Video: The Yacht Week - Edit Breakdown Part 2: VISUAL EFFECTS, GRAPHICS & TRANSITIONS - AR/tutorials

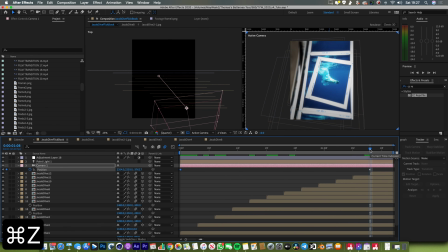(37:02)
And the cool thing about it is that it will always work and the point of interest is making this Flickbook sequence work.
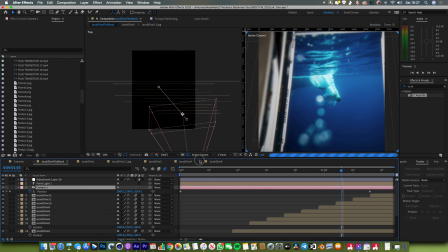(37:10)
So the other thing that I will always do with a camera is I will enable depth of field.
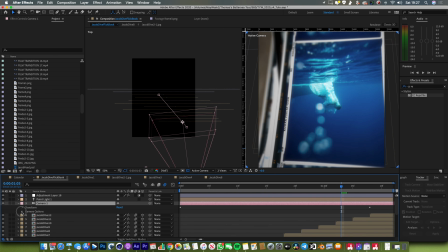(37:16)
So if you go into camera options here, depth of field on, and that's just going to make it like a natural camera.
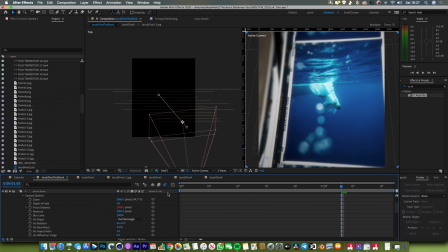(37:23)
It's going to add blur to the foreground and the background and focus in on the thing that we want. Now what you can do with this camera is if you go layer,
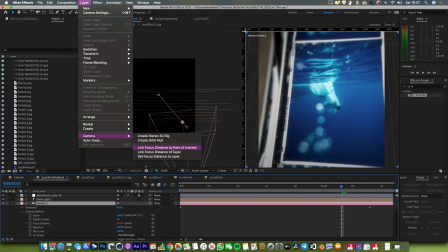(37:31)
camera, and then link focus distance to point of interest, it's going to make sure that the thing that we've chosen to look at, which is the point of interest here, is always going to be in focus. So it doesn't matter if I move the camera around, it's always going to be focusing in on the thing that we want. So definitely do that. Crank up your aperture. I've got 2000 pixels here, so it's a really nice heavy blur.
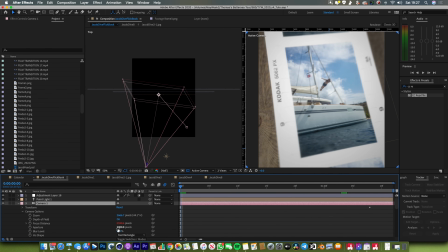(37:48)
I could turn that right down. If I turn that down to 200, the image is going to look a lot sharper. So everything in the foreground is going to look a little bit sharper. But I liked it nice and blurry.
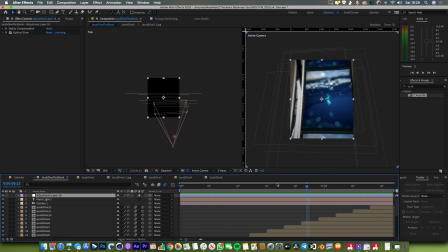(38:01)
And the final thing I've done is on this top adjustment layer here. Let's just jump back into one view so you can see what we're looking at.
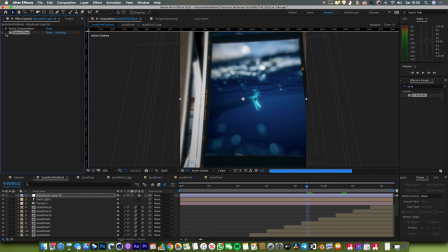(38:07)
I've got this effect called optical glow on. And that's just making the highlights kind of glow a little bit. And this is part of the Red Giant VFX suite that I've already talked about. And it just helps to make your graphics just look that little bit more organic and a little bit more natural.
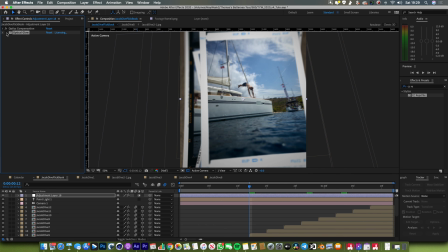(38:22)
It's making the whites here really kind of pop and glow. If I turn it off, you can see everything looks a bit more dull and muted, but turn it on again, it makes the whites kind of glow. And again, it mimics what life is really like, because a white surface will always kind of reflect and glow just a little bit, even if it's only a small amount.
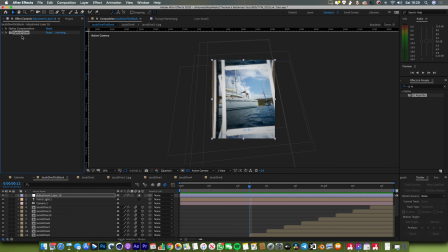(38:37)
So that's why I tend to use plugins like this to really make my graphics feel real.
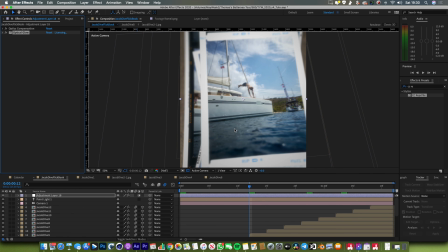(38:41)
If you don't do this, it's hard to say why it doesn't look very real, but it's just the little things like these kind of glow effects that really help.
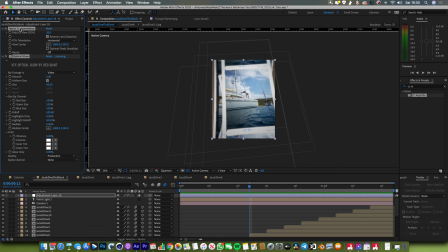(38:49)
Then I've also put on an optics compensation effect, and that just kind of stretches the corners of the image. Again, it was because I wanted to try and replicate the distortion that you get in a camera lens. It's probably the sort of thing that no one would ever notice, but I do it because I think it makes things look a little bit more real and a bit more natural.
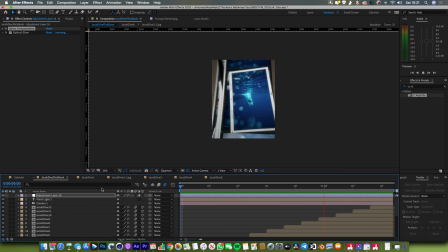(39:05)
So that's the end of this Flickbook sequence. I know I've rushed through this pretty quickly, but if there's anything you want to know more about and you think I haven't explained very well, then please do leave me a note in the comments, and I maybe will do a full-on tutorial on just one of these specific elements and go into way more detail. If not, hit like, hit subscribe, and stay tuned for the next video coming soon.